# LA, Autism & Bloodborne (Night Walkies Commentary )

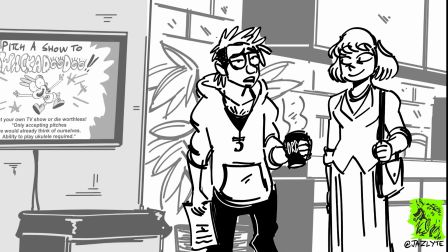(20:47)
I guess since production started, so maybe,
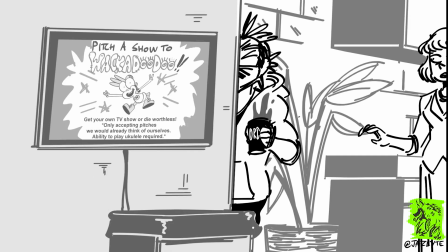(20:49)
like, a week and four days. um so shit like this that's on the fucking walls is uh kind of representative of some of the the animation meta shit that i was talking about you know where they're like they're kind of like we already know what we
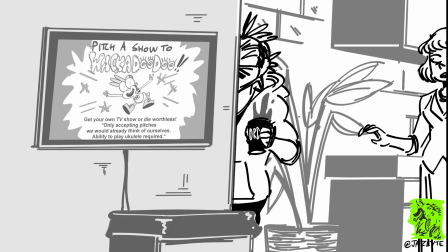(21:06)
fucking want we want a success that mimics blank you know kind of fucking thing and uh while i have i've only pitched a show once and it was not it was not because i went looking for it was because like some some younger cats who were around my age um or like i
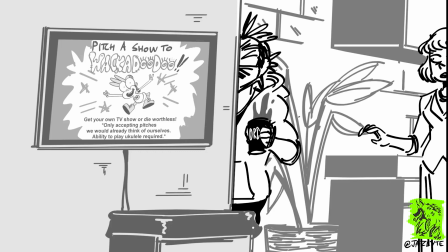(21:25)
think honestly even younger than me like kind of spotted uh some of my kill wolfy shit online and like were like hey do you want to fucking pitch and it was going pretty good uh that's this is not reflective of that specifically but uh honestly though like a lot of places are just
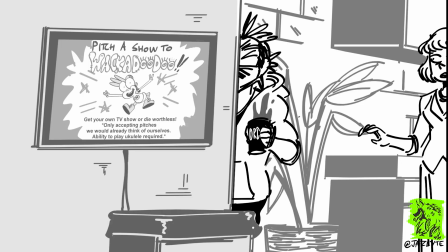(21:42)
kind of like collecting pitches and pilots from artists uh for two very dark reasons uh that can be very very demoralizing the first of which is um basically to just have somebody else
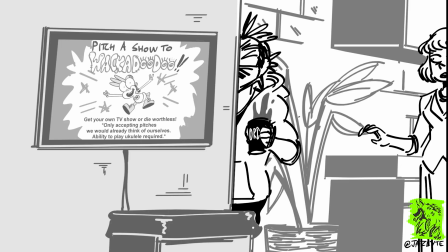(22:01)
come in and be a face for the same types of things that they would already fucking think of to make and uh and oftentimes pitches are taken just to keep the artist from taking it and giving it to somewhere else even if the
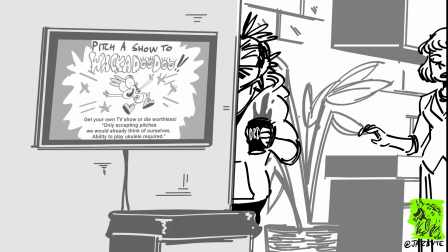(22:15)
studio has no fucking interest in it so there's a lot of roasting about having a fucking show here also the fucking ukulele thing is related to the adventure time response content that i was kind of roasting earlier or whatever
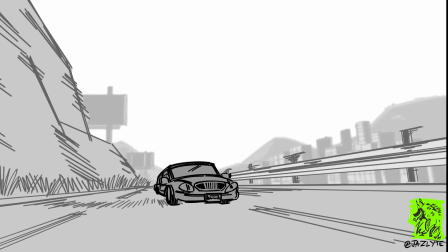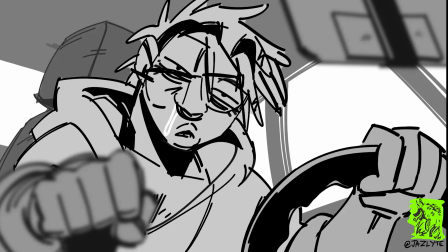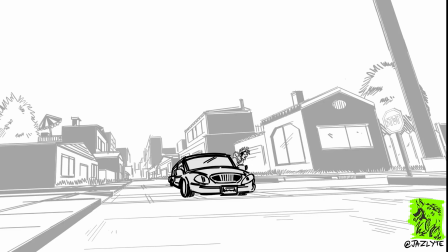(22:38)
sorry sorry oh my god are you okay this this shit uh is also barely a fucking parody too about like how just kind of like not present Augie is is very much like I I don't think I've ever really made
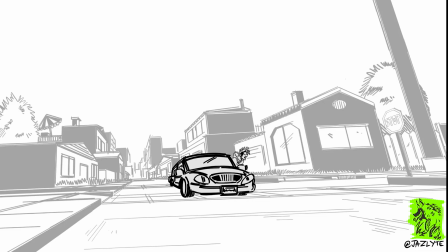(22:56)
much of an effort to like make any of my characters um as fucking hyperactive and or um autistic as i am in real life but this the way that he moves throughout the world bumping into
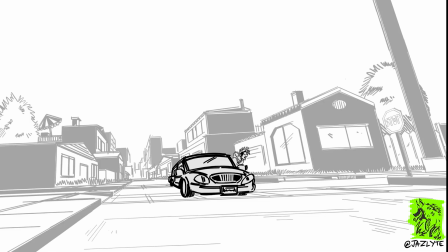(23:12)
things knocking shit over running in the fucking walls and like fucking like almost killing people and having no idea how the fuck it happened i ain't never almost killed nobody i hope but But this is just, this is pretty accurate to my day-to-day,
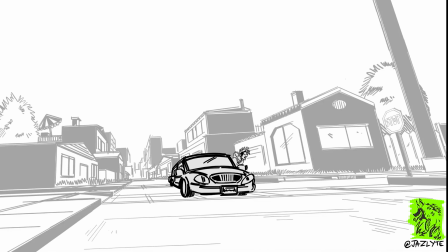(23:29)
even though Augie is not, he doesn't, like, look like me, but, like, I am constantly finding myself in situations like this, like, just fucking, like, oh my god, I am clumsy as shit, bruh. like it is also
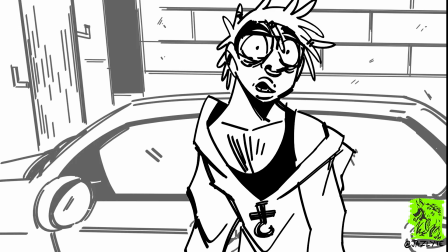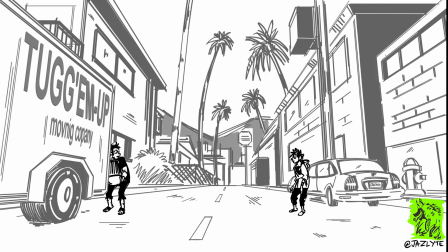(23:54)
like with the fucking edge lord cup uh i put edge hog on his fucking license plate because like basically because i like really really edgy shit but i am not very intimidating or edgy in real life to be fucking real um and neither is augie uh and also too um
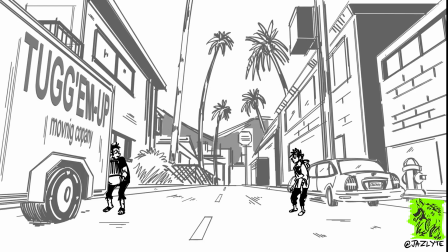(24:15)
i basically like throughout this cartoon uh had everything that is spelled anywhere is is spelled full of fucking typos because i thought it was funny there's nothing deep to that
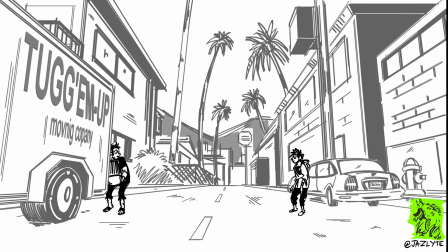(24:30)
also if y'all have ever seen that video grime step this is this is just like the grime step guy um the grime step tutorial playing in the back with like some gunshots and shit to kind of mimic like an L.A.
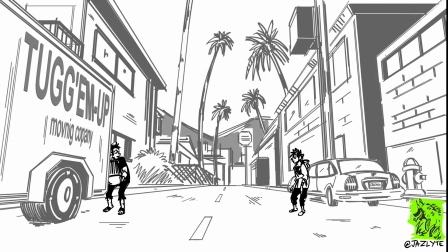(24:45)
weirdo making noise and wandering around causing chaos in the background in L.A.
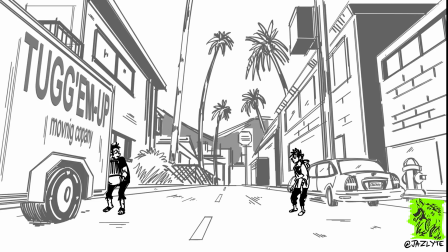(24:51)
But if you have not seen the video Grime Step tutorial, that is the sound that is playing echoed in the background. It's supposed to look like a fucking distance away.
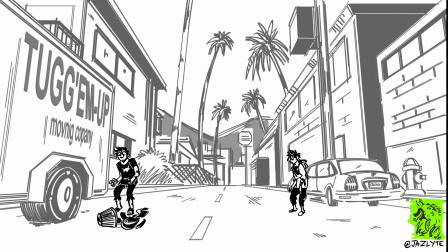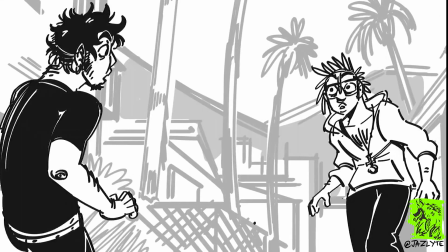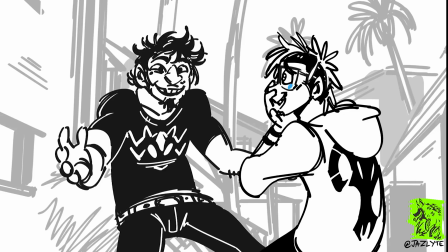(25:19) Come on, give it up. Yes.
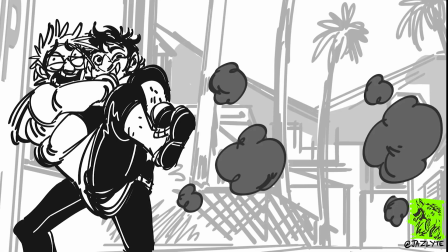(25:23)
Oh, Jesus. so this this is kind of like the uh the fucking jojo's bizarre adventure thing that i was talking about or uh i think i mentioned it i forget if this was it's starting to blend together what was the one that i was recording and what i was not recording so i
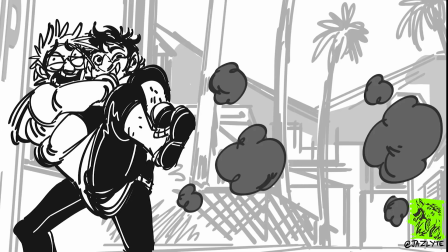(25:38)
don't remember if i said this or not but um when i what i think i was talking about uh fucking you know neurodivergent people kind of like being able to spot each other uh kind of like stan users and fucking jojo that That was like what the sniffing was with like werewolves or
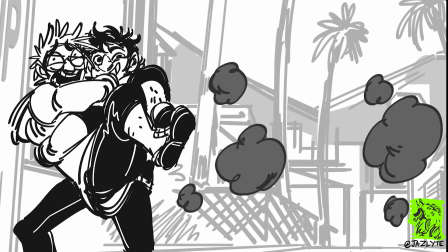(25:55)
whatever. That was like kind of what inspired that or whatever.
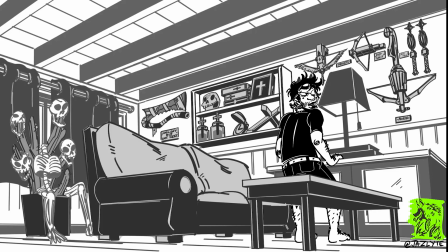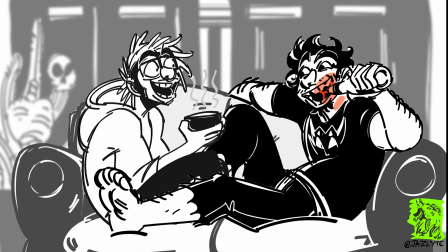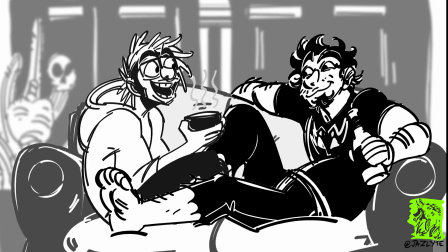Tyrone's wearing a shirt with Shadow the Hedgehog on it because I like fucking Shadow the Hedgehog. it's it's foreshadowing for the fact that he uh that he spend ashes when he's in his fucking uh
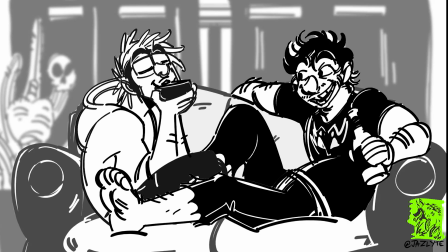(26:28)
werewolf form oh my god
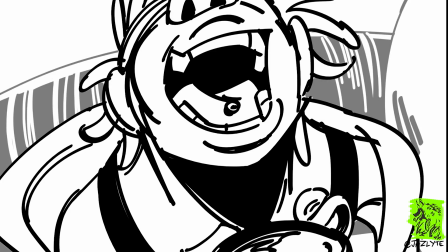(26:35)
god damn stuntman bruh that's so cool tyrone has a fucking thinning hair
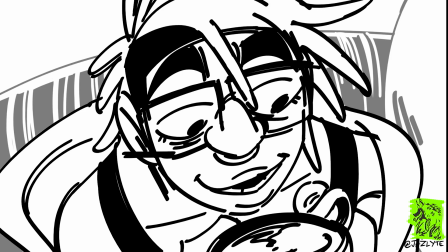(26:40)
spot in the back of his head exactly where i fucking have one damn uh i'm august i'm
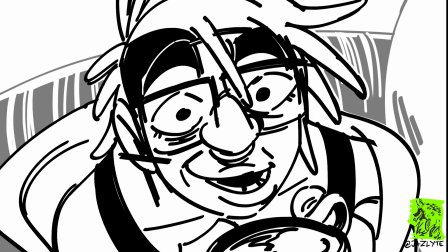(26:46)
from chicago and i write for cartoons that you have never heard of and don't want to hear of get the fuck out most cartoons i've worked on is shit that nobody
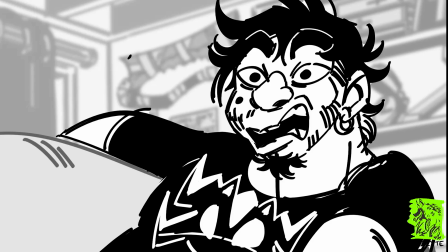(26:55)
has ever fucking heard of fact like honestly most animation people uh most of their gigs are things that like nobody has seen or heard of or is like super super super fucking niche it can be like really really good but like if something is not marketed well
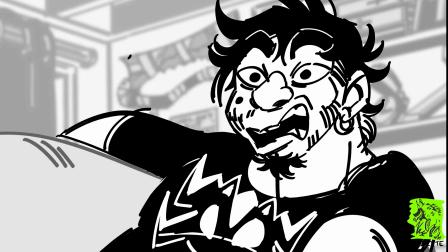(27:11)
you know you may find yourself working in animation and people just being like hey where do you work what do you fucking work on and uh and you're just like I work on uh fucking Golan the Insatiable which I did actually work on I worked on season two that was uh the first animation job I ever had
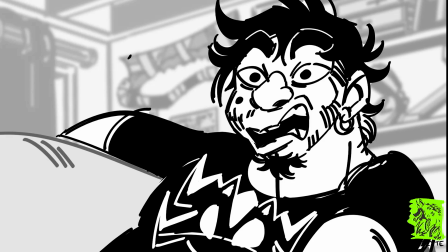(27:28)
nobody knew what fucking Golan the Insatiable was like I would bring it up to people and they were just like yeah I've totally heard of that you know or like or they just like would be in confusion they you know they would know that it's they'd be like oh it's cool
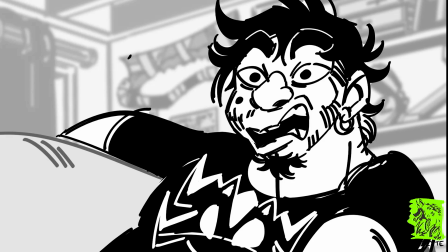(27:44)
that you work in tv cartoons but most of the time nobody's gonna have any idea what the fuck you work on i love cartoons nigga
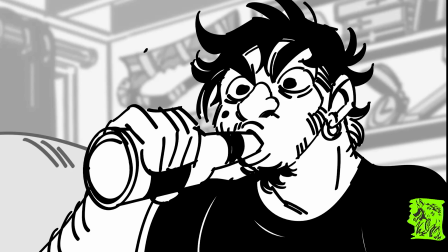(27:52) you won't after you watch mine
yeah yeah i haven't been on screen anything worth a damn either i don't know if that joke got across but the joke was supposed to be that this cartoon
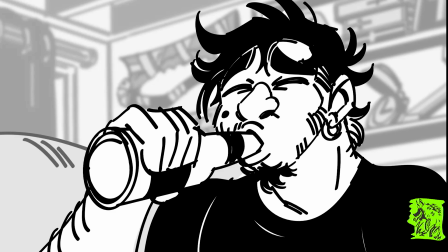(28:05)
is also is he's on screen in this cartoon and that this cartoon is not worth a damn why are we even here so
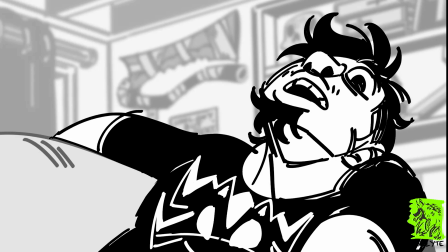(28:15) is it like safe denver got kind of weird
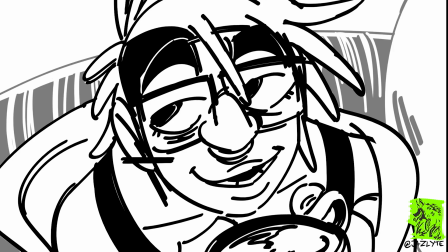(28:25) can be but you know i'll try and stay quiet just in case